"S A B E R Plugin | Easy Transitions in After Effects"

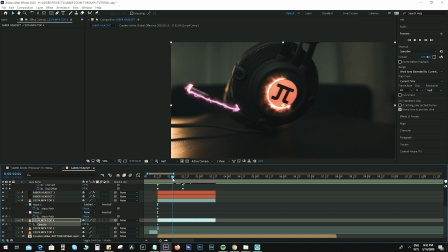Set a keyframe for the opacity and a few frames forward, set it back to 0. So we're doing this in order to not automatically remove the logo from the headset.
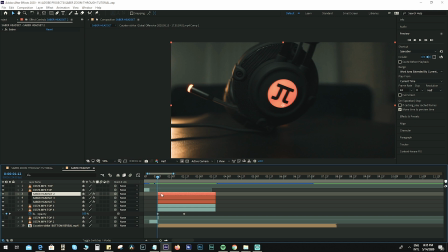Let's see. So we now have added the Saber effect that we want. It's time to create the zoom in or the punch in effect in order to reveal the bottom layer properly.
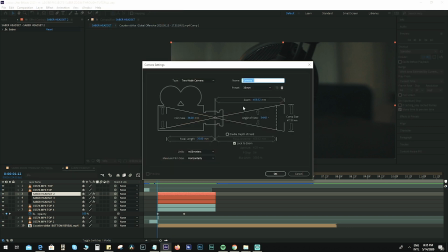So to do that, go to layer, new, and camera. So we're gonna use 35mm for this one.
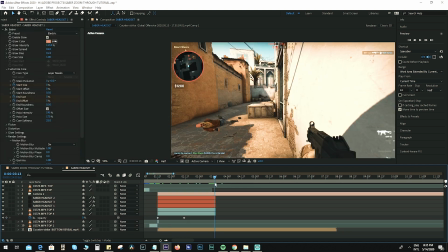Control Shift D and remove the excess part. Control Shift D. Okay.
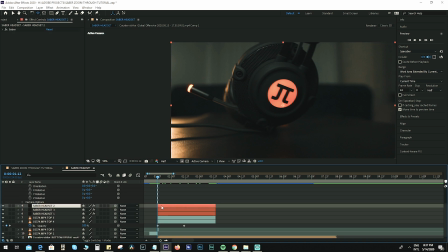Okay, once we have added the camera layer, let's make sure that the Saber headset that we created and the original layers for the headset are set to 3D.
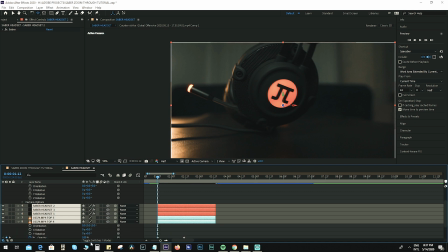If you don't see this option, just make sure to toggle the switches at the bottom.
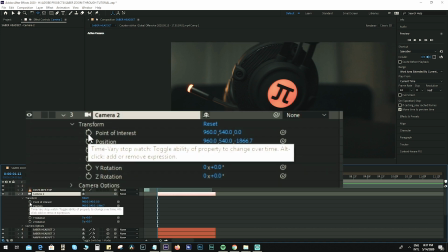Go back to your camera layer, create a keyframe for point of interest and position.
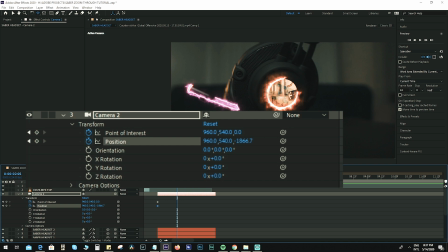Move a few frames forward, hit C on your keyboard until you see this arrow,
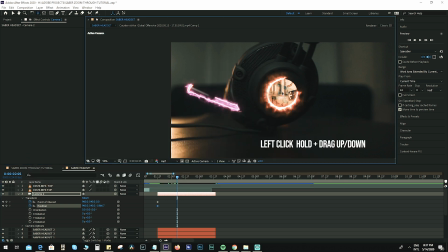hold the left mouse button, and drag up.
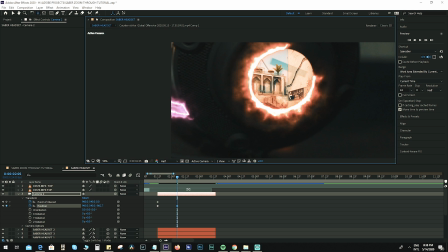Okay, this will create a zoom in effect. Also, you need to animate the position for X and Y. So hit C on your keyboard again until you see this arrow. Hold the left mouse button and drag it.
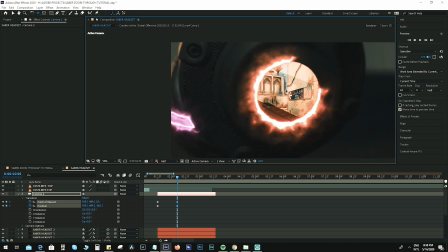So make sure it's centered. move a few frames forward again, hit C on the keyboard for this arrow,
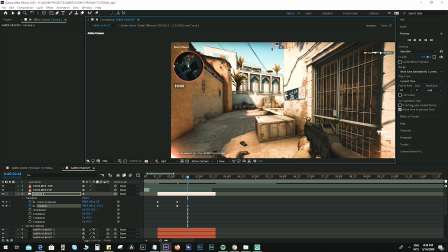left mouse button and drag it all the way out until you see the entire layer below it. Okay, so let's see the effect.
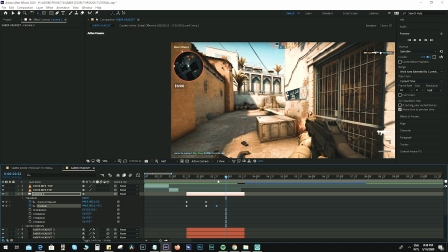All right, the effect looks really good, but it's a little bit fast.
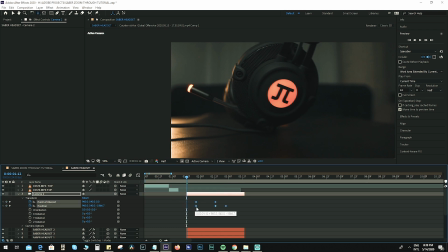So we want to move the keyframes probably here. So let's see it. There we go. So we now see the initial effect before it zooms in, which is a lot better.
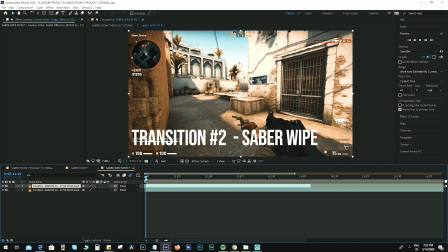So now we're going to move on to the second effect. Okay, create a composition, a new composition, and just name it Saber Wipe Effect. And add the two clips that you will be using.
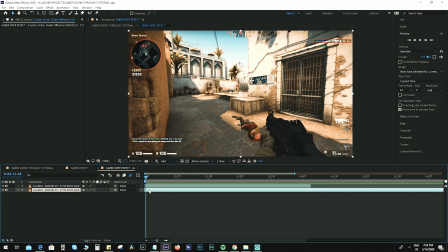Okay, so the top layer, which is this one, and the bottom layer will be revealed later after we add the effects. So for this time, it's actually the same process.
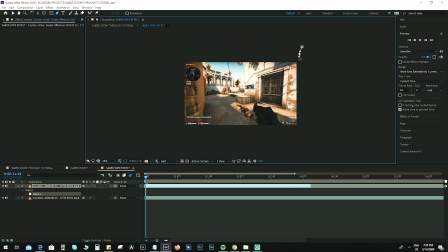We're going to be creating a mask, but this time it's going to be two masks. It's going to go through the center and make sure that you add some curves to this mask.
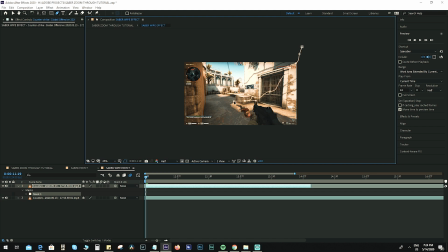This will make it look natural, as we are going to be animating the position of these masks.
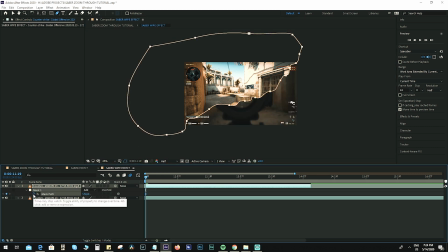There we go. Then hit mask path. Set it to none for now. Okay, create another mask.
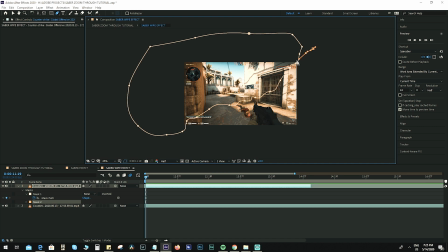Okay, so the second mask can overlap the first mask. Do not position it too far away from the first mask.
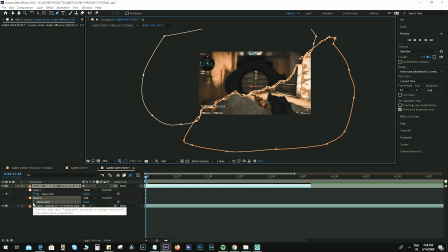Now click M on your keyboard again. Click on mask path. Okay, set the two masks to add.
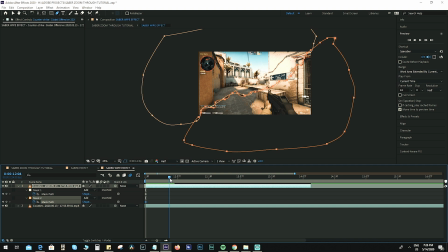Okay, move a few frames forward, click on mask 1, and move it up a bit. Okay, as you can see, it's already starting to reveal the bottom layer.